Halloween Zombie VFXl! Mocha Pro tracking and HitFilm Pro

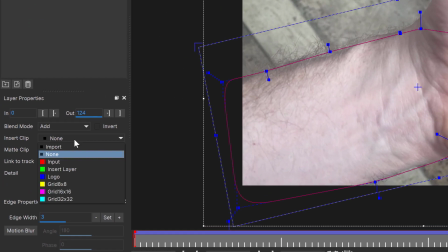Next, we can go over to the insert clip and select a grid type. 16 by 16 is a good place to start.
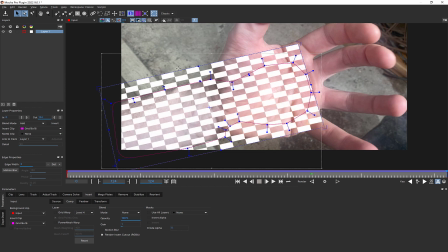We can rotate the surface using one of the corners and get the rectangle into position, and then scale out the edges to cover the area we want to insert to. Then we can scrub the timeline to see the overall movement.
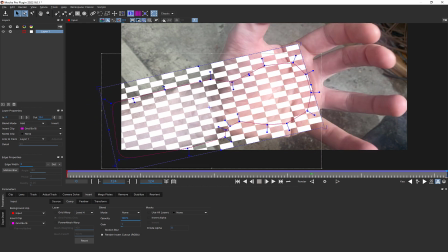Right now it's only doing planar motion, so we need to check the PowerMesh Warp option to turn on subplanar warping.
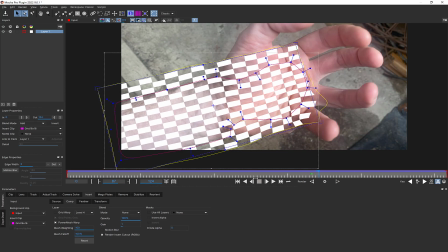Now you can see the clip warping with the hand.
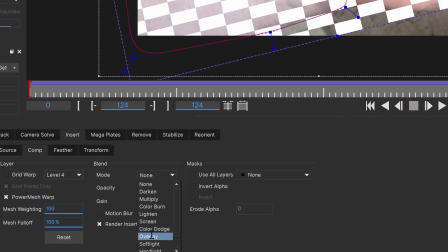Let's change the blend to overlay in the blend modes so we can preview on the skin. So the insert is contained only to the skin, we can turn on Use All Layers in the mask area, or select a specific layer matte.
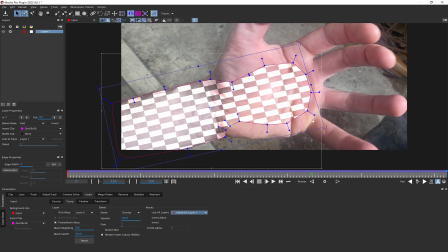We'll then soften the edge with an edge width. To do this, we'll first turn on Uber Key. so the softness happens across all keyframes.
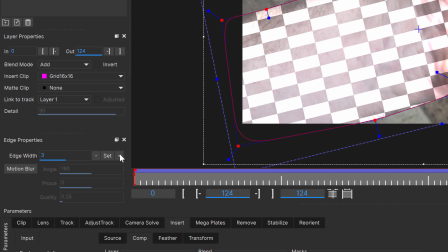And then we can adjust the edge width with a few pixels. Make sure you turn off the Uber key after you use it to avoid keyframing issues later.
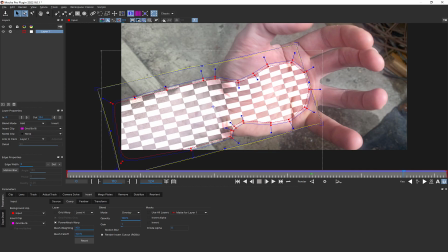Now we can see how the mesh and the mat work together on the insert clip.
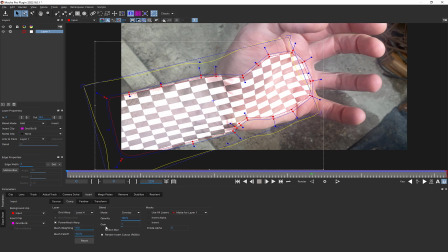Right, now I'm happy with this, so before I exit back into HitFilm, I'll turn on motion blur for a more realistic final insert. The next thing we want to do is work on the insert itself. For this, we'll save and close Mocha and go back to HitFilm.
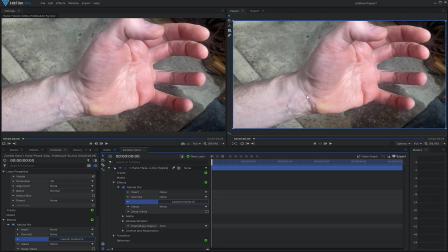Now comes the fun part. We get to design how the overall effect works for the wrist-to-palm zombification. There are many effects we can do here, from a simple noise up to a full Photoshop paint.
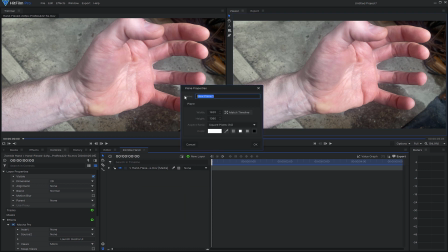I'm going to show you a basic mock-up using procedural effects inside HitFilm.
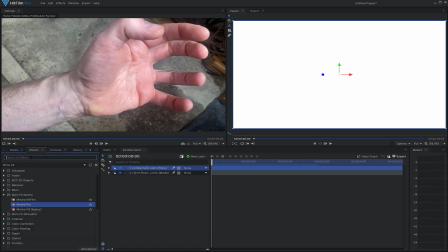We'll start by creating a new plane, and then I'll add a fractal noise from HitFilm's effect list.
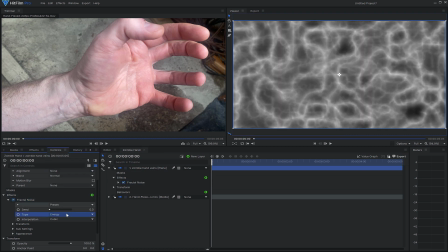There's a few styles of creepy, veiny looks we could do, such as energy or wisps, but the fluid default is really nice and wormy.
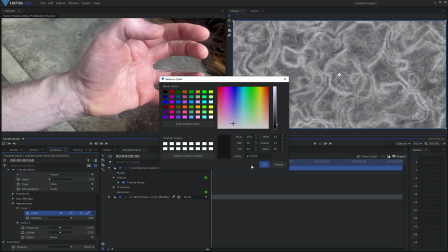We'll do sort of a desaturated blue tint to the noise to make it nice and dead-looking.
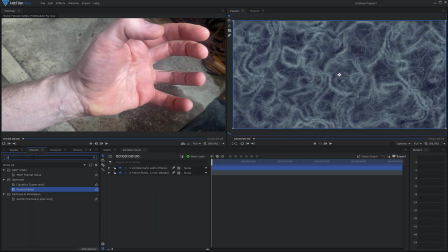The next one is a bit weird,
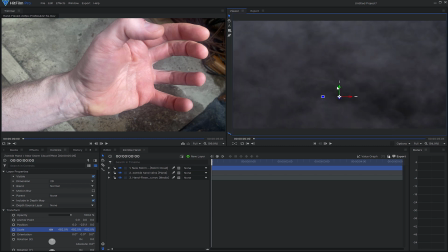but we'll add a storm cloud 3D effect and scale up the boiling clouds underneath the fractal noise using an overlay blend.
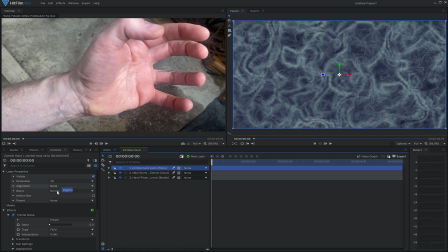This just adds a subtle movement to the reveal, which makes it a bit more insidious.
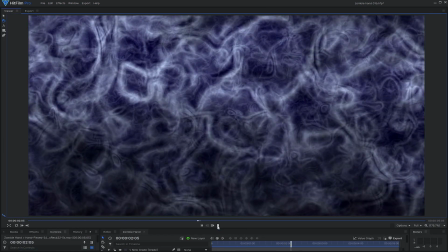Really, you can combine anything you like here because the vast majority of the creeping effect will be handled by the next step.
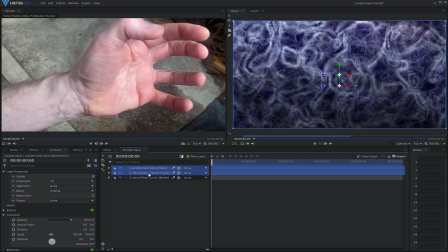I'll now turn these two layers into their own composite shot. This is a necessary step as the raw layer output is always imported into Mocha, so the effect needs to be combined into a composite layer first.
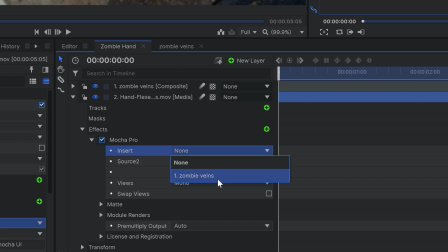We can bring this back into the Mocha project as an insert by importing the HitFilm comp as an insert layer in the Mocha Pro effect.
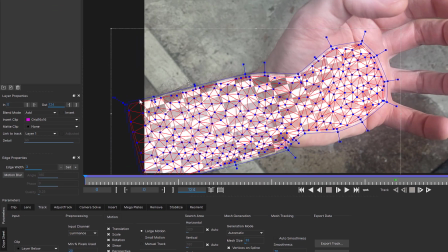Once back in Mocha, we set the insert clip for the layer to insert layer, which reads the insert from the host.
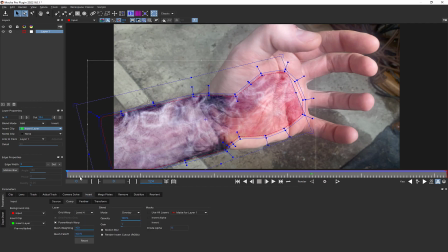Now we can see the veins on the hand.
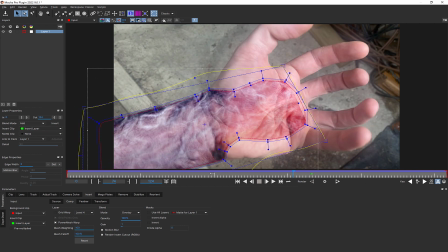To make the effect creep, we can now animate the mask up the hand and use the existing warp to help drive the motion.
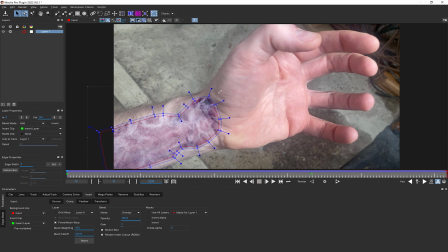We'll go to the start of the clip and scale down the mask so it starts at the wrist. We'll need to make a lot of adjustment keyframes along the way and add more feathering and blending for the skin. We can tweak this softness as we go by holding down the Alt key or Option key if you're on the Mac and dragging the inner and outer edges of the spline as needed.
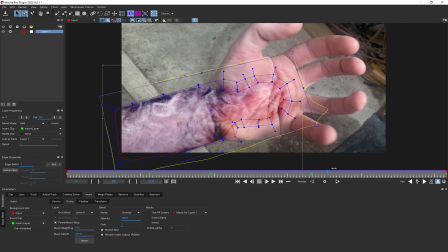You'll notice this is probably the most laborious part of the work, as the masking here is just as much a storytelling device as it is a compositing effect.
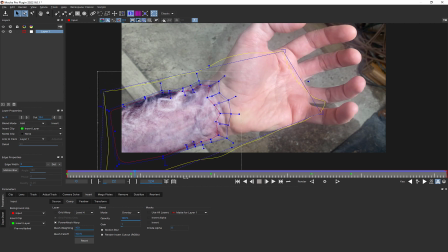I'm not just adding a fade, I'm trying to have it creep slowly and creepily up the wrist into the palm.
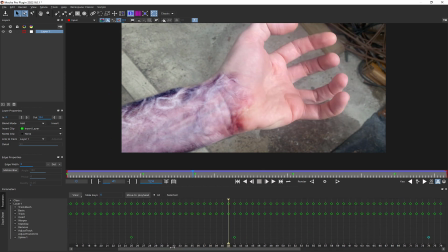I recommend using the dope sheet to change the keyframe timing as you go to find a nice ramp up of the effect. Once we're happy with the reveal of the insert, we can go back to HitFilm to start tweaking the look.
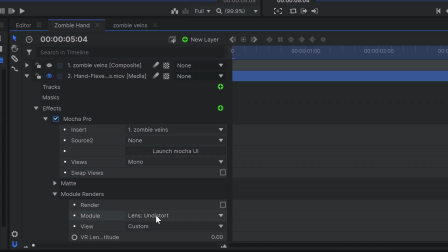In the Mocha plugin controls, we can now turn on Render and select Insert Composite to see the combined result.
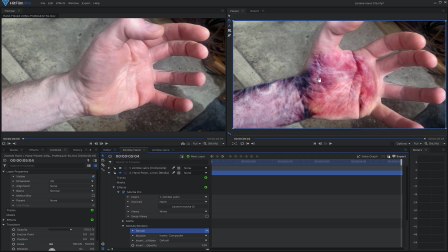This mode is great when you don't have a lot of blend options in your editor.
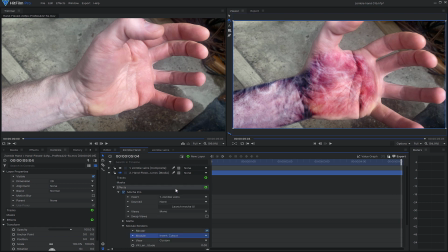In this case, we'll use Insert Cutout instead to get the uncomped and warped insert clip by itself,
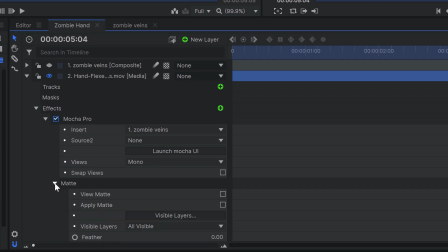and then use Apply Matte in the Matte section to cut out the effect.
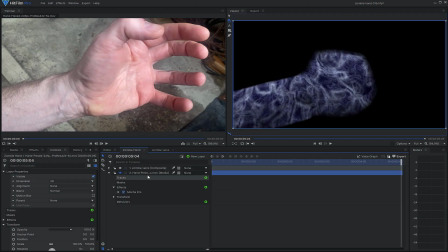We can then throw the original source clip behind the effect layer to comp it together.
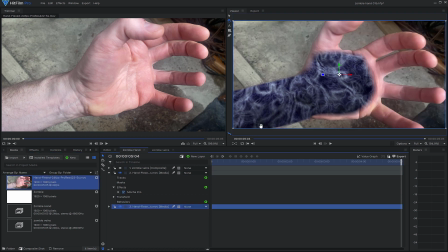The reason for doing it this way is it gives you a lot more control of the end result back in HitFilm.
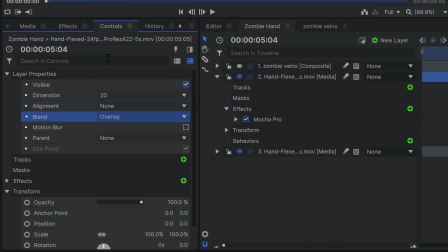Now we can select the Mocha layer and in the layer properties, then change the layer to overlay to see the same result we were looking at in Mocha.
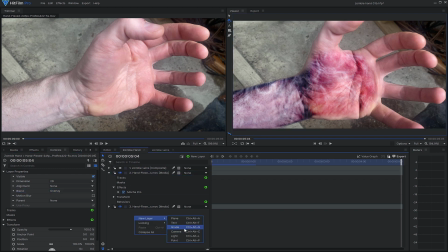Because this shot is still way too bright and cheery, I'm going to add a new grade layer and then apply HitFilm LUT effect
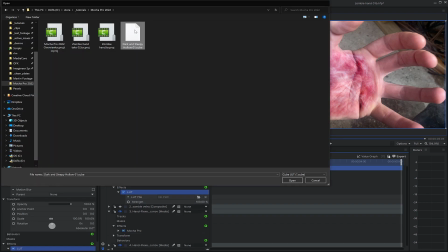and then load a dark and spooky LUT made by our own Ben Brownlee at Boris FX.
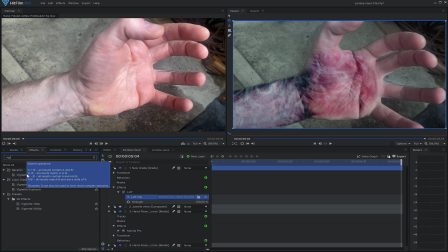We'll then also add a subtle default vignette to give it a bit more mood and focus.
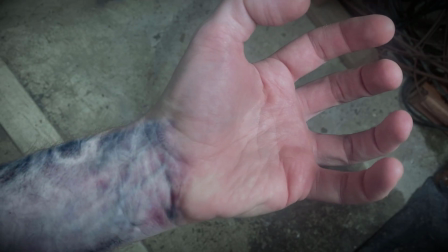Now we can render out the final result. With this setup, it's easy to try a lot of different insert effects on the original insert clip.
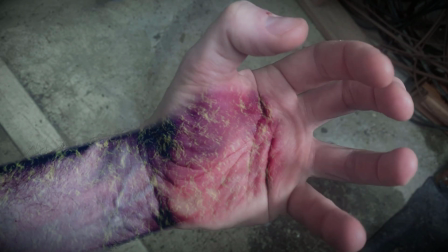It's a nice way to quickly play around with the results because all your experimentation is fed directly into Mocha and then rendered back to HitFilm.
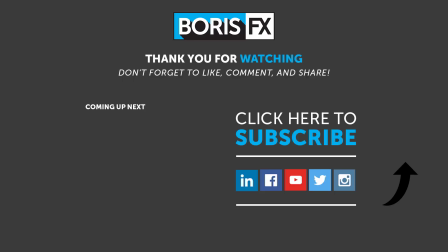If you have any questions about the techniques shown here today, ask a question in the comments or pop over to the forums at borisfx.com.